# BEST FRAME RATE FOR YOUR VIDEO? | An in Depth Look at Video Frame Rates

Hey guys, what's up? My name is Serge and welcome back to my channel. Today, we're going to take a look at video frame rates, what the differences are, and hopefully help you decide what frame rate to choose when filming. First, let's take a look at what video frame rate is. As many of you already know, all video is just a bunch of still images played back in sequence.
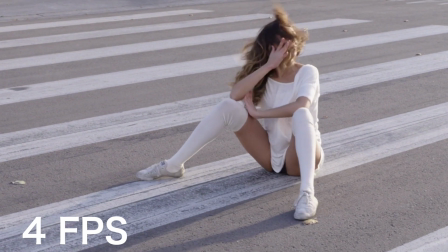(0:23)
When you play back these still images fast enough, the human eye interprets these images as motion or video.
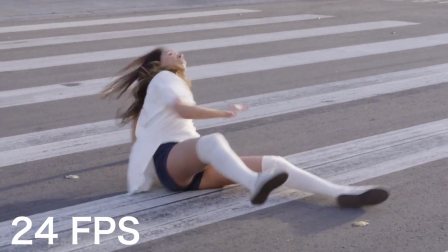(0:28)
The minimum number of images you have to display in 1 second to look like video is 24 or 24 frames per second. Anything slower than that and it just looks like a bunch of still images played back really fast.
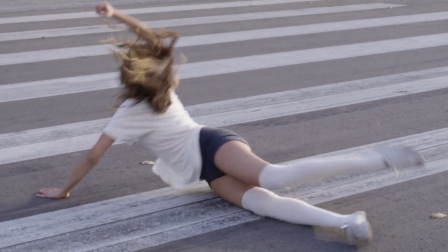(0:39)
So once again, you have to play back at least 24 still images per second for it to look like video. Most movies are shot and played back at 24 frames per second. This is what we're used to seeing in the movie theater, so that's why you often hear that 24 frame per second footage looks cinematic. It's not as smooth or clear as some of the other frame rates, but it's what movies look like, so it looks cinematic. Most TV shows and online content is shot and played back at 30 frames per second, meaning 30 still images are recorded and played back every second. This is probably the most common frame rate there is and easiest to work with. Especially in the early days of television, and even today, most displays have either 60 or 120 Hz refresh rates, meaning the image on screen refreshes either 60 or 120 times every second. A video clip recorded at 30 frames per second is simple. Each frame is displayed on screen for 2 cycles. A 24 frame per second clip, on the other hand, when played back on a screen with a 60 Hz refresh rate, has to be modified to 30 frames per second, and each frame is once again displayed on screen for 2 cycles. This is called a 3:2 or a 2:3 pull down.
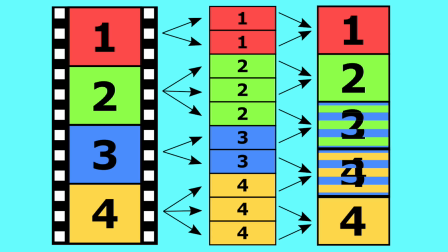(1:44)
I'm not going to go too deep into this, but basically to match a screen refresh rate, some frames have to be displayed for 2 cycles and some for 3. To make this less noticeable, frames are blended, which could cause minor artifacts. Most displays today do this well enough where it's not even noticeable, but still, you can see why 30 frames per second is easiest and used most often for TV and online content.
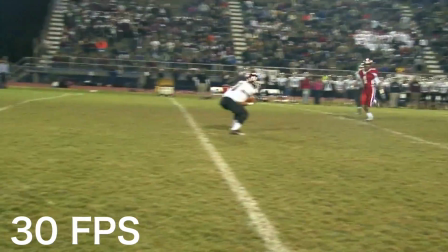(2:06)
If you film something with lots of fast movement like sports,
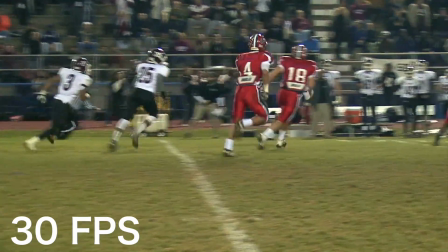(2:09)
filming at 24 or 30 frames per second might give you too much motion blur, making your entire image look blurry. That's why most of today's cameras give you the option of recording at 60 frames per second.
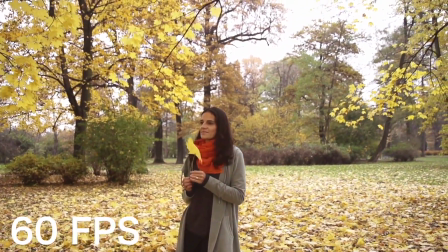(2:20)
Recording 60 still images every second also increases your shutter speed, in turn reducing motion blur. Now, you can just increase your shutter speed at 30 frames per second, but it still won't look as smooth and clear as clips recorded at 60 frames per second. This frame rate works really good for fast action, but can also be used for normal footage like what I'm recording right now. Normal clips recorded and played back at 60 frames per second tend to appear both smoother and sharper than 24 or 30 frame per second clips. The extra frames make the image appear more lifelike. Some people like this look, some don't. Personally, I hate this look, but like I said, some people like it. It's a personal preference.
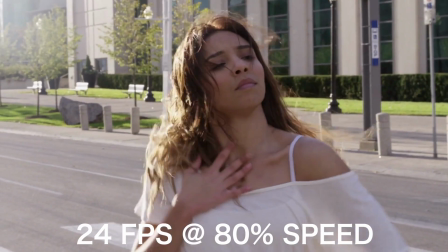(2:58)
Another advantage of shooting higher frame rates is slow motion. If you slow down a 24 frame per second clip, even to 80%, the image looks choppy. But if you take a clip recorded at 30 frames per second and slow it down to 80%,
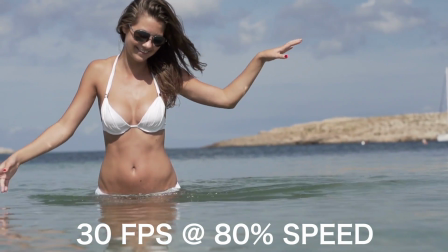(3:12)
which still gives us a minimum of 24 frames every second, the video still looks smooth.
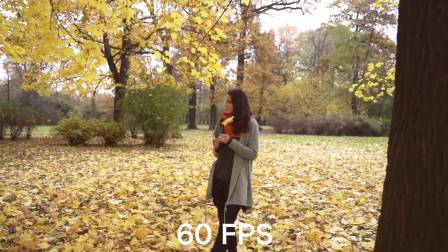(3:16)
A video recorded at 60 frames per second can be slowed down even more, all the way down to 40% of the original speed, and still look good.
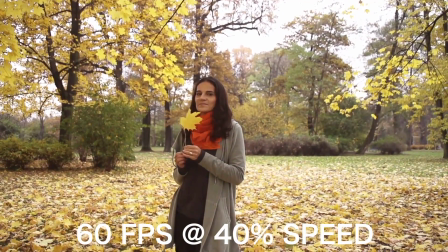(3:24)
The higher your recorded frame rate, the more you can slow down your clips and still play back 24 frames every second. Now that we have a basic understanding of recording frame rates, let's take a look at project frame rates.
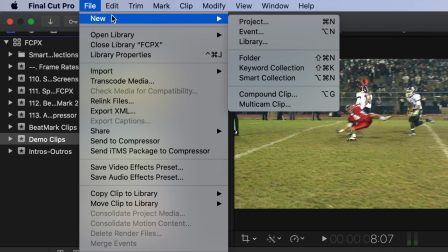(3:35)
When you edit your video in Final Cut Pro or any other NLE, when you first create your project, you have to select a frame rate.
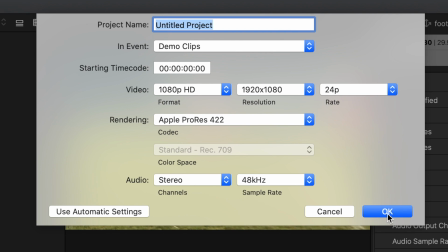(3:42)
This will be the frame rate at which your finished video will be exported. If you choose the same frame rate as your clips, things are simple. All frames from your clips are played back, and your video looks just like what you recorded. If you start mixing frame rates, things get a little more complicated.
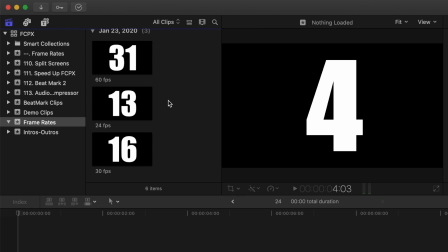(3:56)
In my media browser, I put together 3 clips for demo purposes, each with a different frame rate.
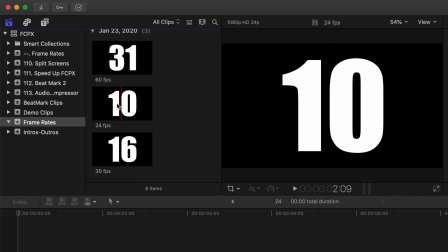(4:02)
Every frame has a number played back in sequence.